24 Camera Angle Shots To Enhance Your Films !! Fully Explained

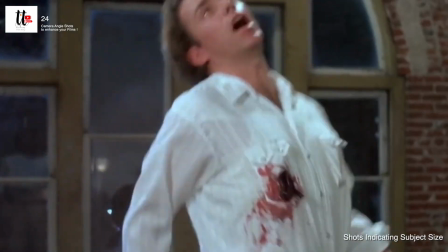(4:02)
This is one of the most common shots seen in films, as it focuses on a character in a scene while still showing some environment.
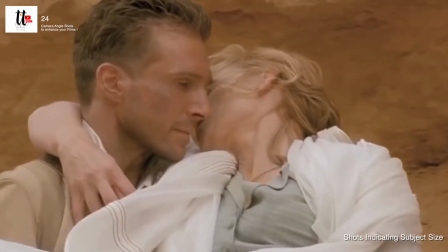(4:10)
Seventh, medium close shot, falls between a medium shot and a close shot, generally framing the subject from chest or shoulder up.
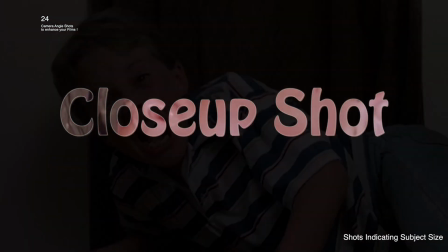(4:19)
Eighth is close up, fills the scene with the part of the subject such as a person's head or face.
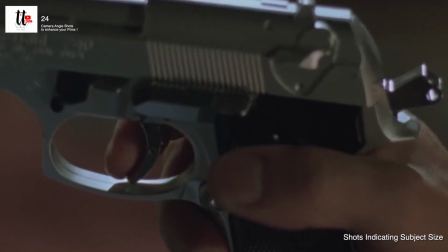(4:26)
Framed this tightly, the emotions and reactions of the character dominates the scene.
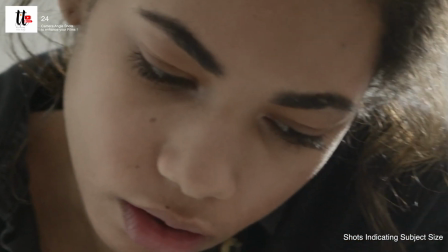(4:31)
Ninth, choker, a variant of a close-up. This shot frames the subject's face from above the eyebrows to below the mouth.
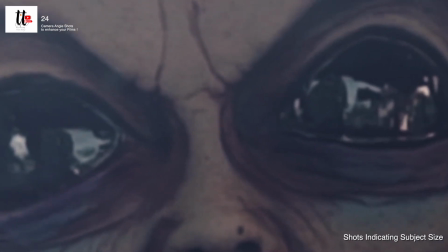(4:40)
10th one is the extreme close-up, emphasizes a small area of detail of the subject such as the eyes or mouth.
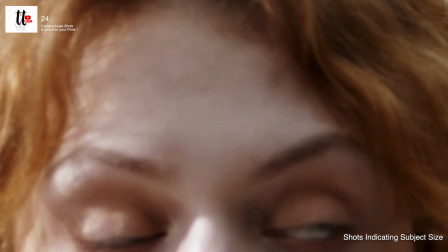(4:48)
An extreme close-up of just the eyes is something called an Italian shot, getting its name from Sergio Leone's
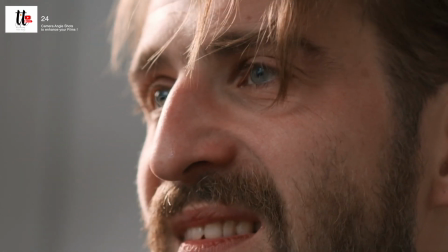(4:57)
Italian Western films that personalized it. So, coming to the second category, and that is shots indicating camera angles and placements.
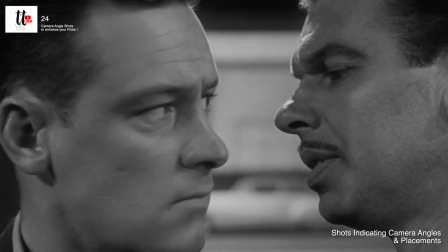(5:05)
In addition to subject size within a frame,
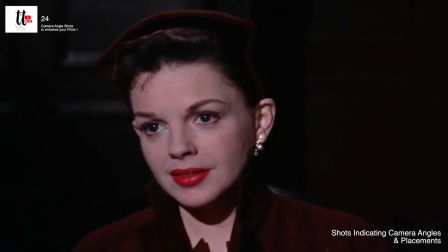(5:08)
shot types can also indicate where a camera is placed in relation to the subject.
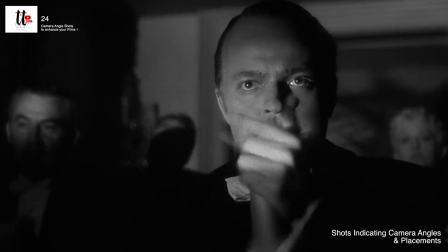(5:14)
Here are some commonly used terms. First one, eye level.
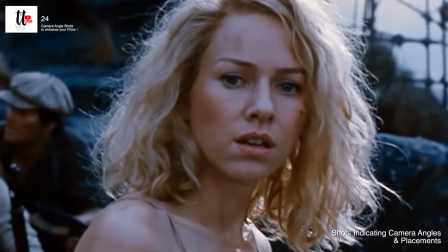(5:19)
Shot taken with the camera approximately at human eye level in resulting in a neutral effect on the audience.
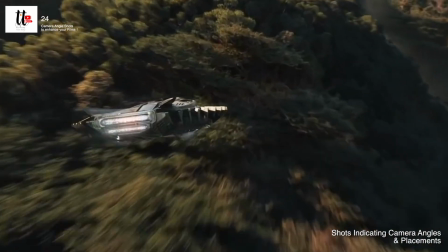(5:27)
Second, high angle. Subject is photographed from above eye level.
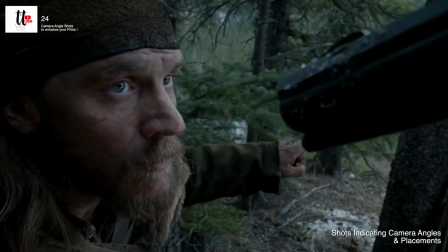(5:31)
This can have the effect of making the subject seem vulnerable, weak, or frightened.
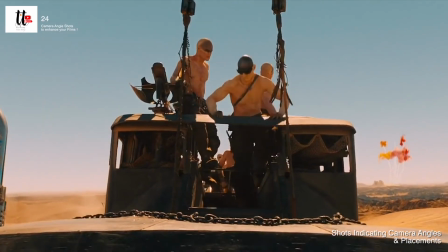(5:37)
Third, low angle. Subject is photographed from below eye level.
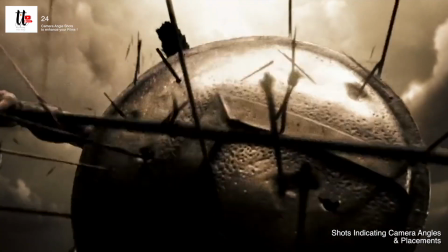(5:41)
This can have the effect of making the subject look powerful, heroic, or dangerous.
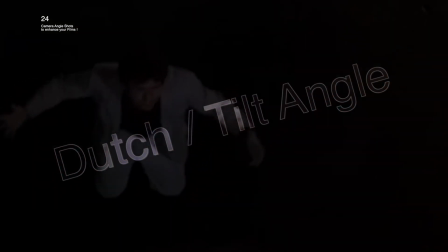(5:46)
Fourth, Dutch angle or tilt angle.
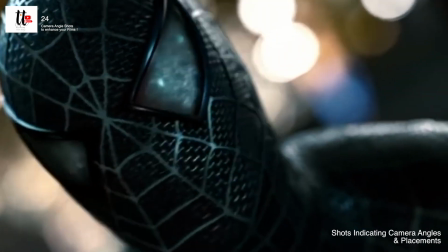(5:49)
Shot in which the camera is set at an angle or its roll axis so the horizontal lines is not level.
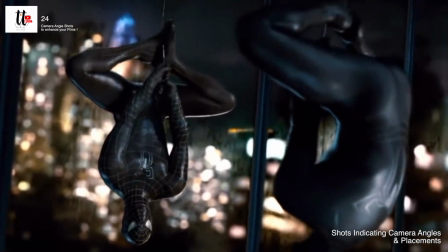(5:56)
It is often used to show a disoriented or uneasy psychological state.
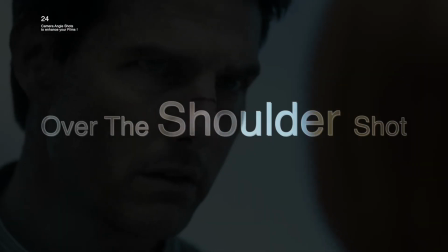(6:02)
Fifth one is the over the shoulder shot.
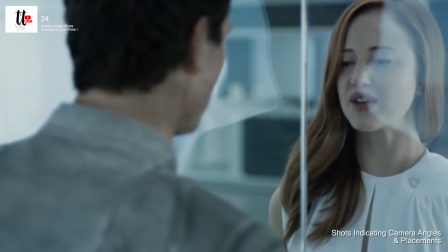(6:05)
A popular shot where a subject is shot from behind the shoulder of another character in the film,
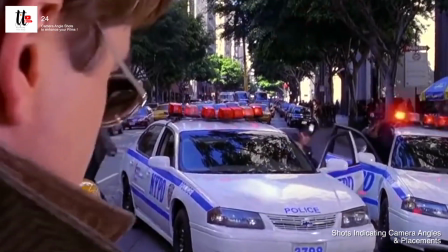(6:12)
framing the subject anywhere from a medium to close up.
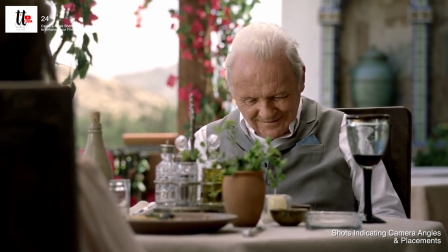(6:16)
The shoulder, neck, or back of the head of the subject facing away from the camera remains viewable,
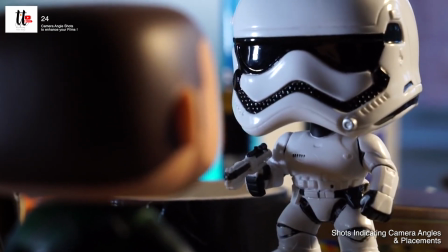(6:24)
making the shot useful for showing reactions during the conversations.
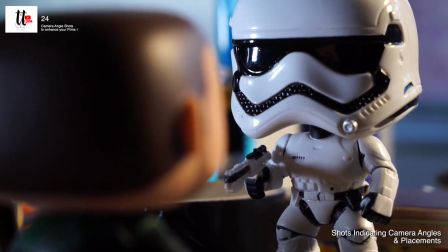(6:28)
It tends to place more often emphasis on the connection between two
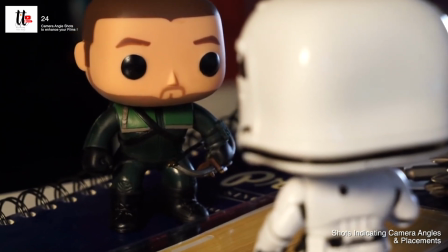(6:34)
speakers rather than the detachment or isolation that results from single shots.
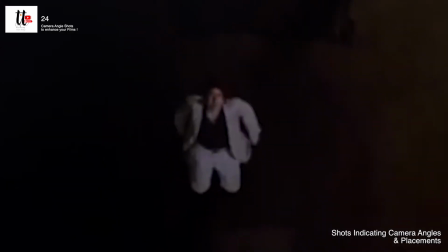(6:40)
Now the last one is bird's eye view, aka top shot. A high angle shot that's taken from directly overhead and from a distance.
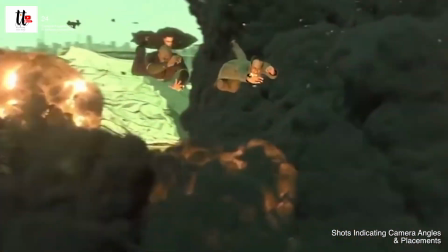(6:49)
The shot gives the audience a wider view and is useful for showing direction and that the subject is moving,
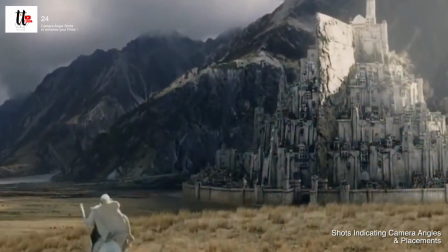(6:56)
to highlight special relations or reveal to the audience elements outside the boundaries of the character's awareness.
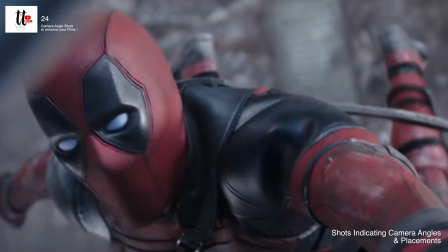(7:03)
The shot is often taken from on a crane or a helicopter.
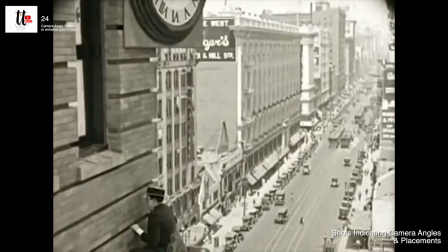(7:07)
These days these shots are taken by the drones and it is very cost effective.
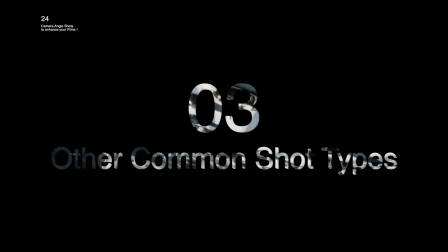(7:13)
Now coming to the third category is other common shot types. First one is cut-in shots,
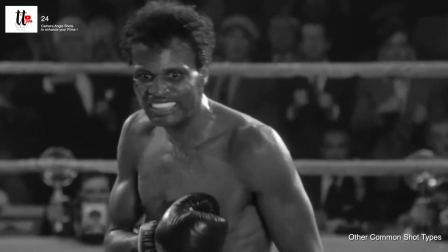(7:20)
similar to a cutaway shots but shows a close-up shot by something visible in the main scene.
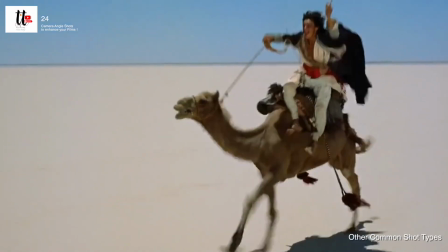(7:27)
Second is cutaway shots, a shot of something other than the subject and away from the main scene.
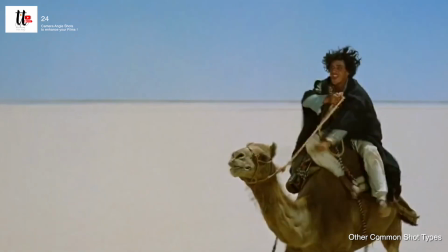(7:33)
It is usually followed by a cut back to the first shot and is useful for avoiding a
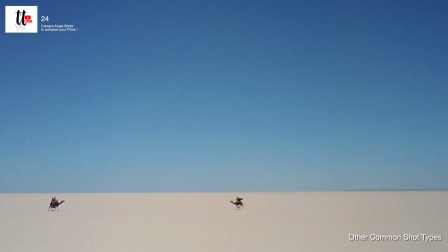(7:40)
jump cut when the editing down a section of dialogue or editing together two separate takes.
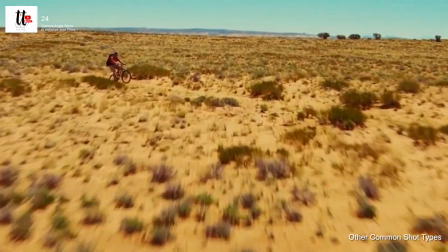(7:46)
Third one is establishing shot, usually the first shot of a scene. This is used to establish the location environment.
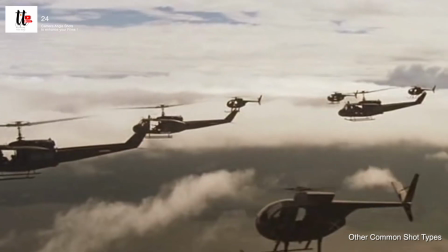(7:53)
It can also be used to establish mood and give the audience visual clues regarding the time,
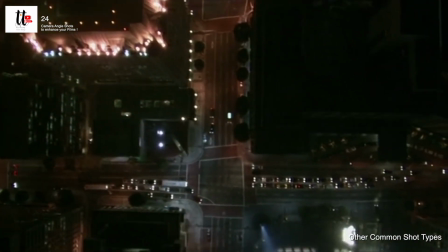(8:01)
night, day, or year and the general situation, because they need to provide a great idea of information.
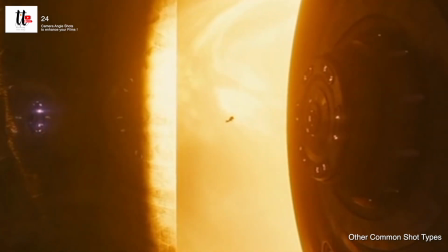(8:08)
Establishing shots are usually extreme or long shots.